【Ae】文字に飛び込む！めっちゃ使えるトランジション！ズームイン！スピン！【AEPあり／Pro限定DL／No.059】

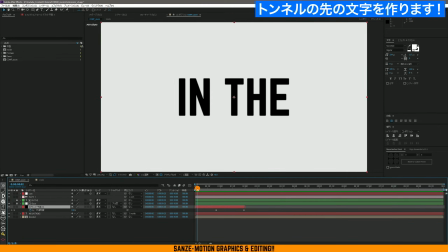[8:09]
このぐらいの感じでいい感じだと思いますこの黒みが徐々に晴れてきて次のカットに行くとこのちょっとベースの部分少しザラザラしてた方がちょっと質感が出てあとズーム感も分かりやすいので
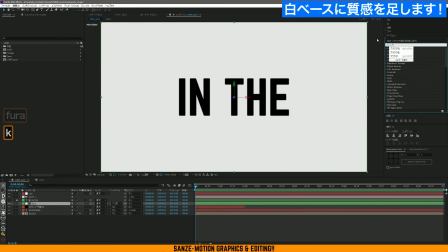[8:25]
ここにフラクタルノイズでザラザラを作りましょうフラクタルノイズを使ってこうなってしまうんですけど
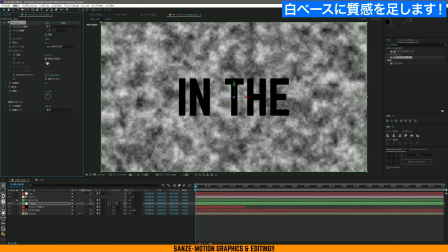[8:32]
これをフラクタルノイズのトランスフォームをギューっと小さくしてあげると普通のノイズっぽくなるんで
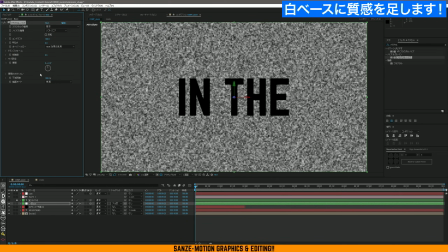[8:42]
これを乗算とかにしてあげて
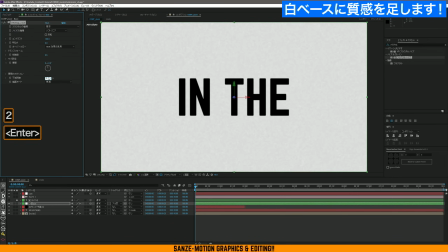[8:46]
ほんと多分2パーとか3パーぐらいですかね薄くしてあげる乗っけてあげるともうちょっとかなこう微妙に紙っぽい質感も出てくるんで
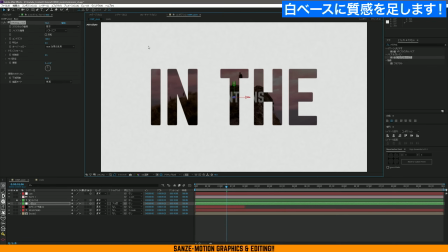[9:02]
こういう感じで微妙なとこなんですけどフル画質にすると少し分かると思うんですがこういう感じでちょっとだけニュアンスが出るんで
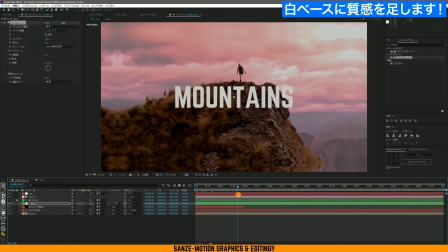[9:10]
白のただの平面よりは近づいていってるっていうのがより分かりやすくなってくるかと思います
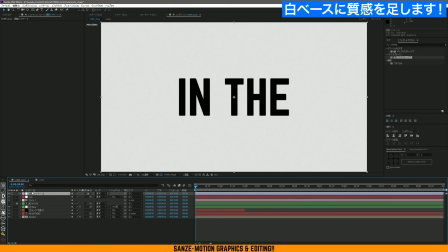[9:18]
あとはちょっと周辺も落としましょうかCCでトーンカーブを使って
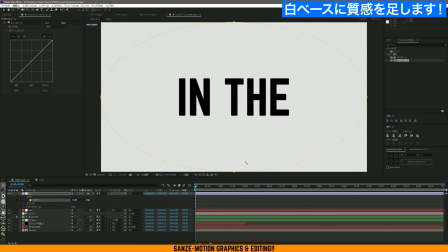[9:27]
楕円ツールでダブルクリックしますそうするとこの周辺に丸ができるので反転させてカーブで落とします
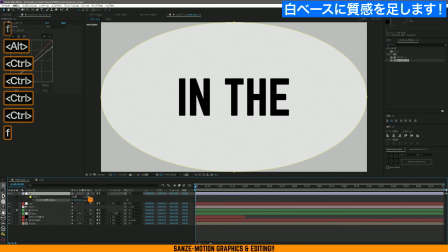[9:39]
フェザーでフェザーを上げておきます
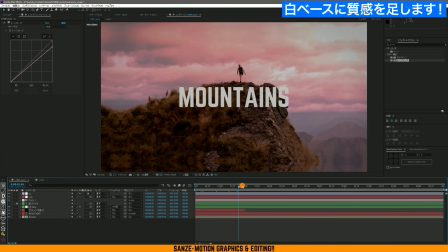[9:47]
こうするとちょっと周辺が落ちてくるので少しこの映像に立体感が出たような気がします
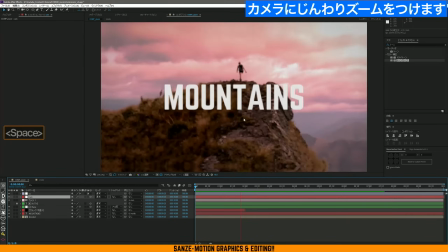[9:56]
さらにズームして飛び込んだ後ここでカメラが止まっちゃうのがもったいないので
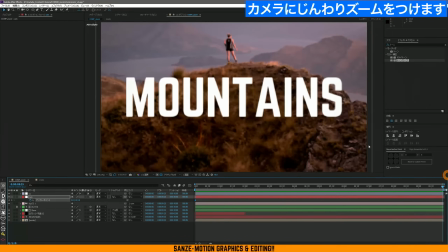[10:04]
アンカーポイントツールを使ってさらにじんわりズームを追加しましょう
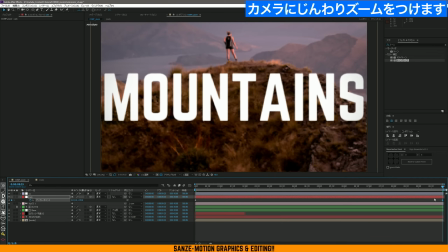[10:10]
こういう感じでギリギリまで大きくしましょうこういう感じで位置とは別でこういう感じですね
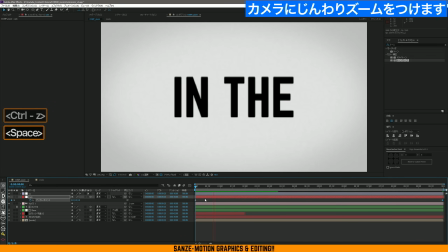じんわりちょっと分かりにくいですかねもうちょっと引いておきましょうか
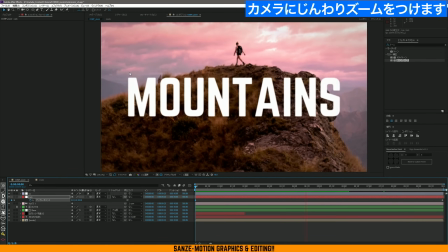[10:31]
こういった感じで中に入った後もじんわりとズームが続いているような感じにすると
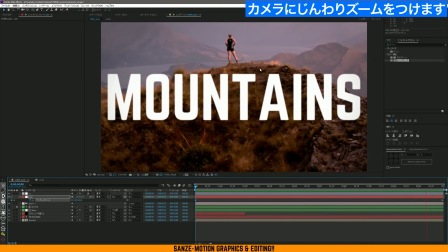[10:37]
立体感というかアニメーションとして綺麗な感じがします
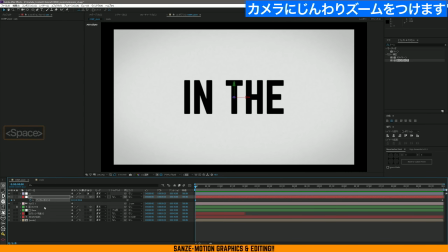[10:41]
でちょっとそれに伴って今引いてしまったのでここは見切れちゃってますよね
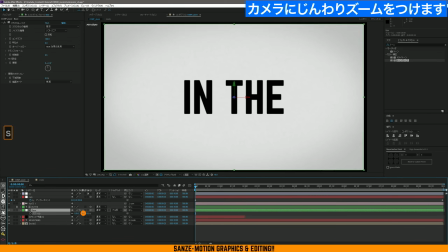[10:46]
なのでベースのサイズをちょっとこうやって拡大しておきましょう
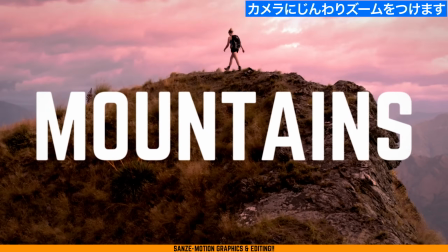[10:52]
こんな感じでズームのトランジションは完成ですということでズームのトランジションは完成したんですが
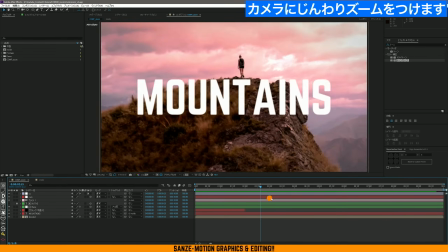[11:01]
最後ちょっとこの別バージョンとしてこのスピンがついているものを作っていきたいと思います
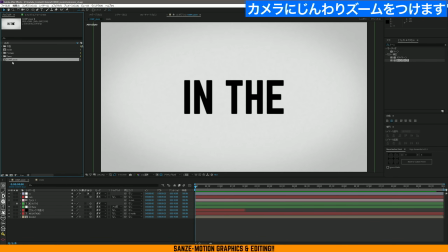[11:05]
このズームのトランジションができたコンポジションをコピーしておきましょうコンプズーム2という風になっているんですけどこちらの名前をスピンにしておきましょうスピンで新しいコンポジションとして開いて
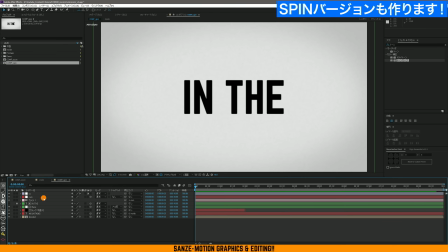[11:21]
もうベースのアニメーションができているのでここに回転を付け足しましょうカメラコントロール用のヌルに対して回転をかけていきます
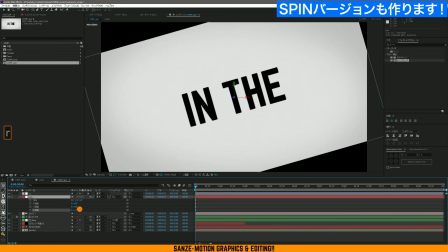[11:30]
Rを押してローテーションですねこのZの部分を足すんですが
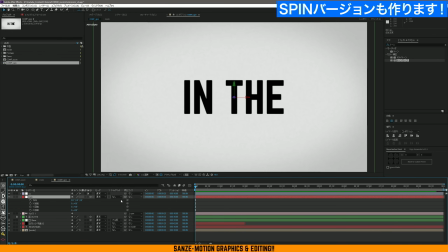[11:35]
こういった感じですね現状の位置頭の方にキーフレームを打っておいて
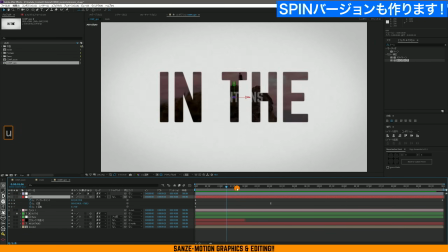[11:42]
このヌルを選択した状態でUを押しますそうすると今入力されているキーフレームが出てくるので
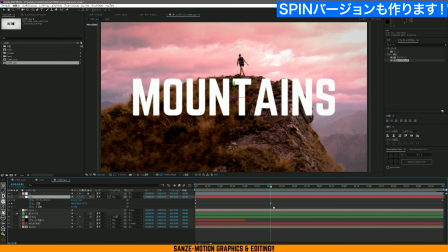[11:48]
こういった感じでこの3秒目でアニメーションができているというのは再確認できます
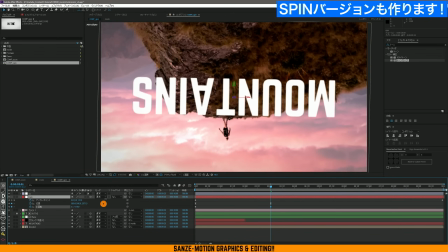[11:54]
ここを回転させておきましょうぐるりと回転させてちょうど180度回転させましょうこちらも同じようにEasyEaseをかけておきます
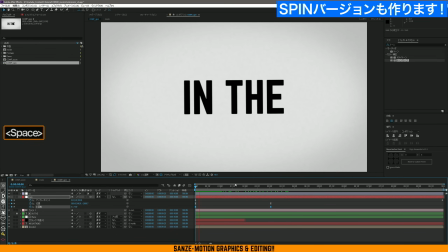[12:06]
そうするとこういった感じでシーン全体にスピンがかかったのがわかると思います